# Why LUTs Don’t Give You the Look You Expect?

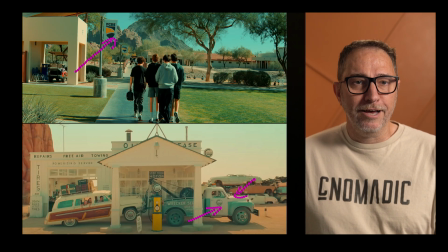[4:09]
Like, you could download a LUT, upload it to download it to your monitor, and then trying to expose your shots to match, what you're trying to do. When you look at the sky in my shot, it's very, very blue.
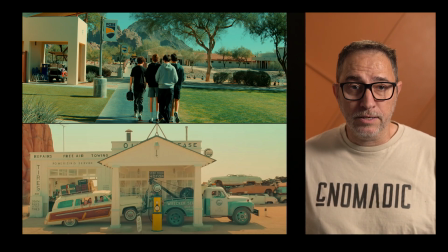[4:25]
I mean, that's what the LUT does. It's pushing blues, but it's completely even, which means I expose this shot to protect the highlight. So nothing is clipping in my shot. It just happened that it was there's no cloud in the sky that day, which, again, I'm in Phoenix, so there's a lot of days where we have zero clouds in the sky.
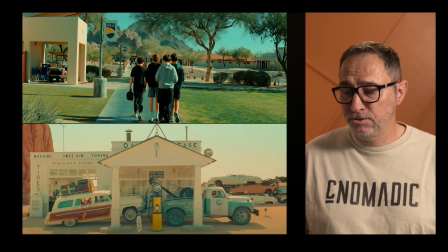[4:45]
But I didn't clip the highlights. I didn't clip the sky. And so now you have this very even look. In Wes Anderson's shot, you can see here that he's totally okay letting the highlights clip, in that area.
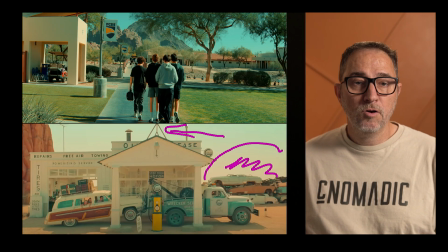[5:03]
And then it creates this kind of smaller gradient, and it has that small blue tint to it. It would have been interesting, again, that's the look that I wanted to replicate, if in the exposure of my shot, I would have let the sky clip.
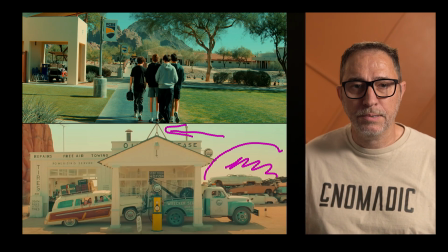[5:20]
I would have let those highlights go way, way up, almost to the point where it's pure white, then apply the LUT to see if I would get to kind of the same feel of now a small hue of blue across the sky.
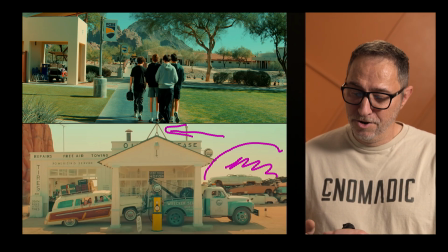[5:36]
I'm not saying it's doable, that you can simply just look at Wes Anderson's shot and say, oh, I'm going to replicate that on set. But at least the idea is you have an idea of what you're trying to do. You're intentional about the exposure that you want to achieve prior to applying this LUT.
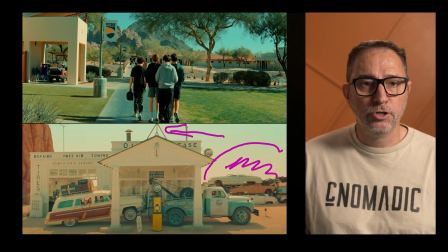[5:55]
And by doing that, you may have something that comes a little closer to what Wes Anderson was able to do here. So LUTs aren't a correction tool. They actually can't fix your exposure. They cannot fix your contrast. All they can do is really enhance what is already there, what you've already captured.
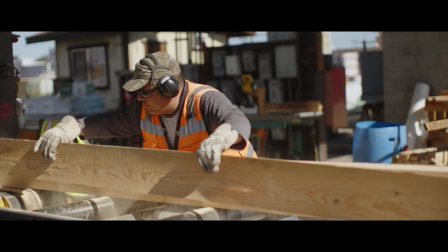[6:14]
I wanted to show you this shot. So I shot this one quite a few years ago. This is the Rec 709 shot.
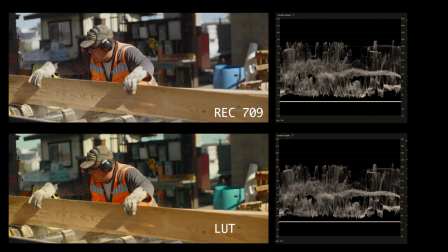[6:21]
And I wanted to put the waveform just so you can see the difference once the LUT is applied. There's a ratio between this dark spot and this bright spot. And if you look at the original shot, it may have shifted maybe a little bit, but it's still there, right?
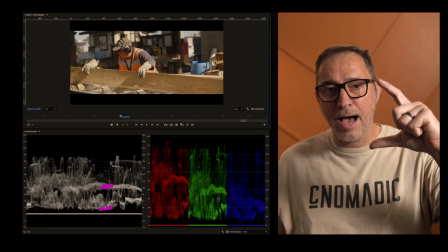[6:39]
We're not changing the gap. And that gap would be the contrast.
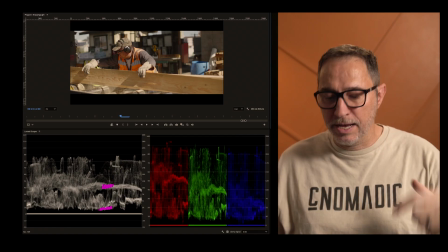[6:44]
Like the more gap there is, the more contrast there is between the dark spot and the bright spot.
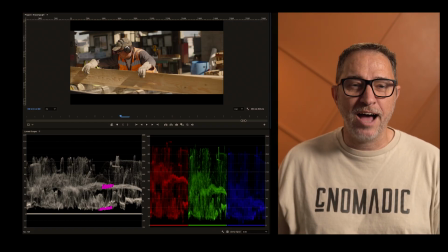[6:49]
And so, again, those LUTs are not really designed to change any of that. So if you want something that's very contrasty, but you shot it with no contrast, applying that LUT is not going to give you contrast. So instead of asking, which LUT should I use for this particular project, you should be asking, what do I want my image to look like? And that decision, it really needs to happen prior to the shoot, before you show up on set, so that during the shoot itself, you're just focused on executing that vision.
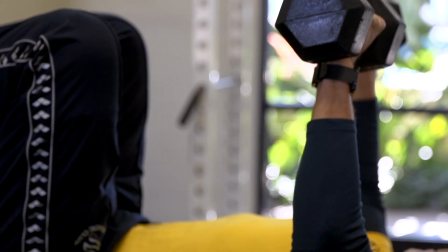[7:21]
Most people think of exposure as just making the image brighter or darker. But it's really about where you place your image.
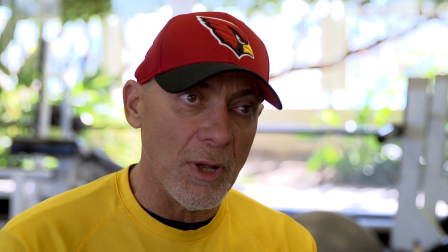[7:29]
What do you want to prioritize? Do you want clean, bright skin tones or something more moody and controlled?
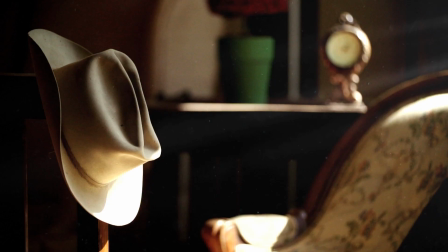[7:36]
Do you want to protect your highlights? Or are you okay letting parts of the image fall off into shadows? Because those decisions are what define the look. At the same time, you're thinking about your exposure, you should also be thinking about contrast. Because in lots of ways, contrast is what really defines the image. It's the relationship between your highlights, your midtones, and the shadows.
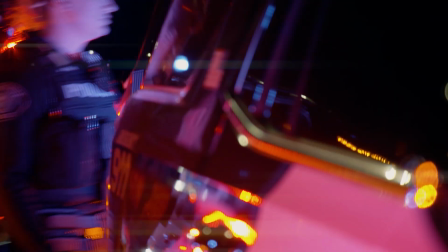[8:02]
How bright is your subject compared to the background? How deep do you want your shadows to go?
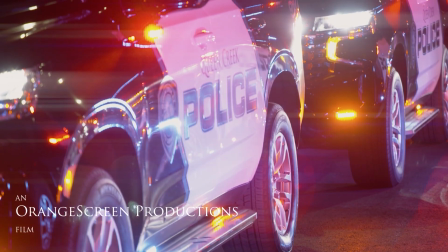[8:08]
Do you want something soft and even, or something with more depth and separation?
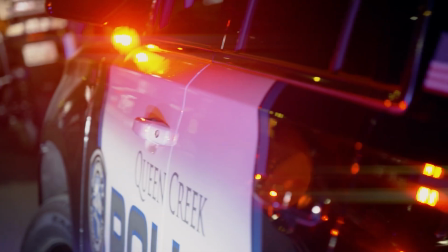[8:13]
And this is something most people don't think about before a shoot.